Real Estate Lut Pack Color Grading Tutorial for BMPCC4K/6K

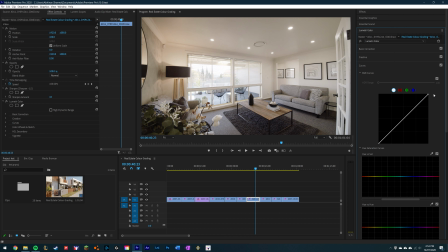Might bring the whites a little down so we can get a little more detail from the sky. It's pretty blown out though, but yeah, that's as much as we can get.
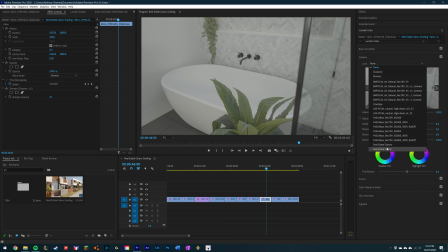Next one is just a interior of a bathroom, just with the light.
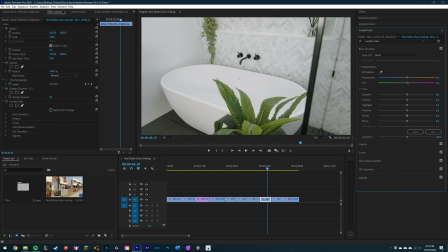I'm honestly happy with this, but we'll adjust the white balance a little. There's a little green. We can boost the whites, add a bit better contrast in there,
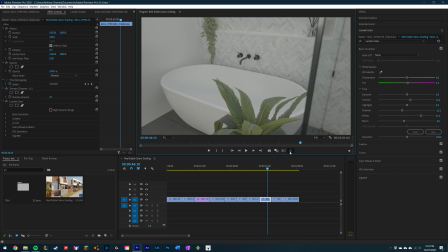and yeah, pretty much happy with that. So that was it before, that's your after.
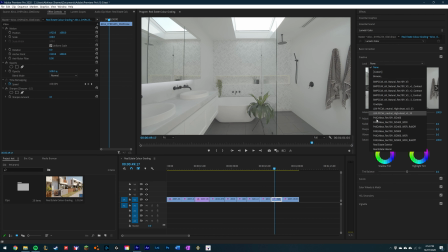Then the next one is the same bathroom from the wider angle, so we put that in there.
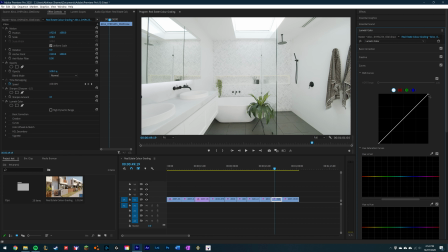It's looking pretty bright, so we bring it down a little. Just add a bit of contrast. A bit of a green tint in there.
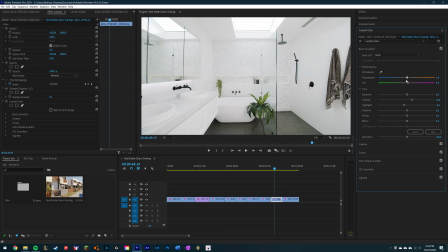So yeah, fix that. Yeah, I'm pretty happy with that. So there's the before, and there's the after.
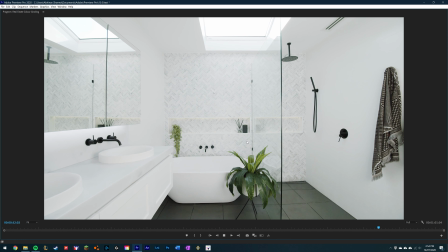Just watch it through a little. Yeah, I really like the contrast in there.
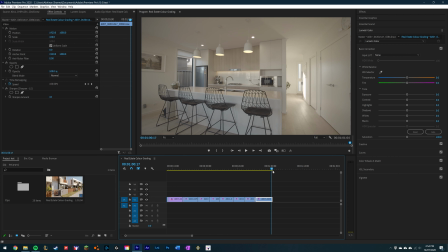And then this is another kitchen. So we'll pop in the interior lot there.
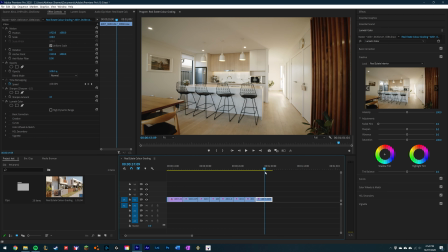Right off the bat, again, it's just looking really nice here.
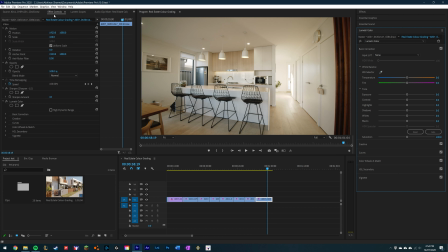We can warm it up, cool it a little, because it's looking pretty warm. We can boost the shadows a little so we can see a bit more.
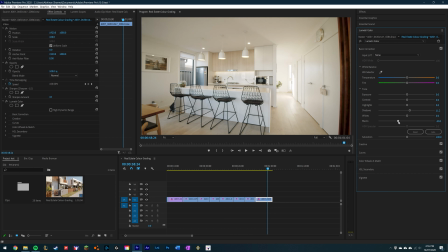Just make everything a little brighter. And then add some contrast in there, just so things pop a little more.
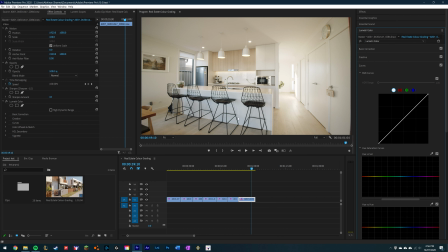And the next thing I want to do with this is, there's a bit of blue coming in under the bench here and in the fridge a little, because there was a window facing the kitchen, a big open area from the backyard. So I don't like the way that looks, so I'll bring that down a little.
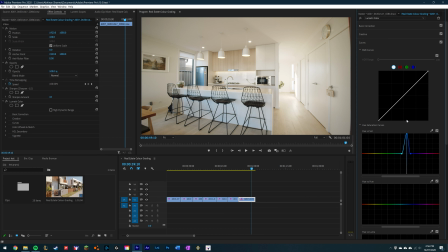So if I boost it all the way up, yeah, you can see it's really in the fridge and the bench top, so we can bring that down. And yeah, it just kind of neutralizes the white bench top in the kitchen there.
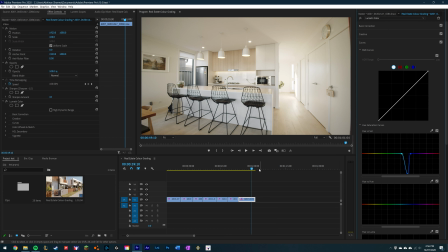So you can see it makes a little difference, but yeah, something I like to do. Otherwise, I'm liking the look of this.
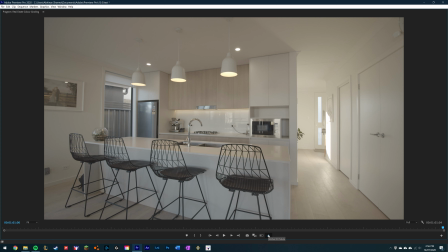So we'll have before and after. That's it there before, and then here's after. That's another before, and then after.
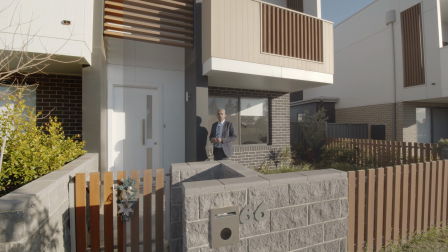Thanks for watching my tutorial on my real estate light pack for the Blackmagic Pocket Cinema Camera 4K and 6K.
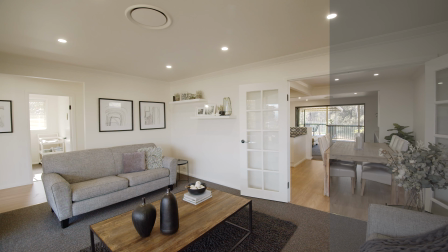As you can see, we were able to grade these clips pretty quickly and easily and achieve a nice clean white look with beautiful colours.
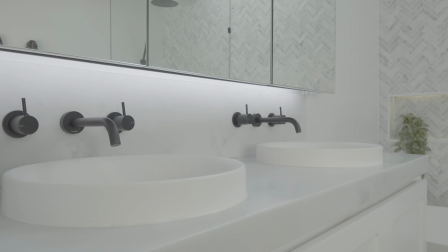If you liked using my LUTs, I'd appreciate if you could leave a review on my website and to share them with anyone who may be able to benefit from them.
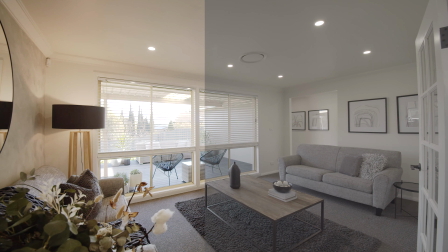And stay tuned, as I'll have more coming in the future. Thank you.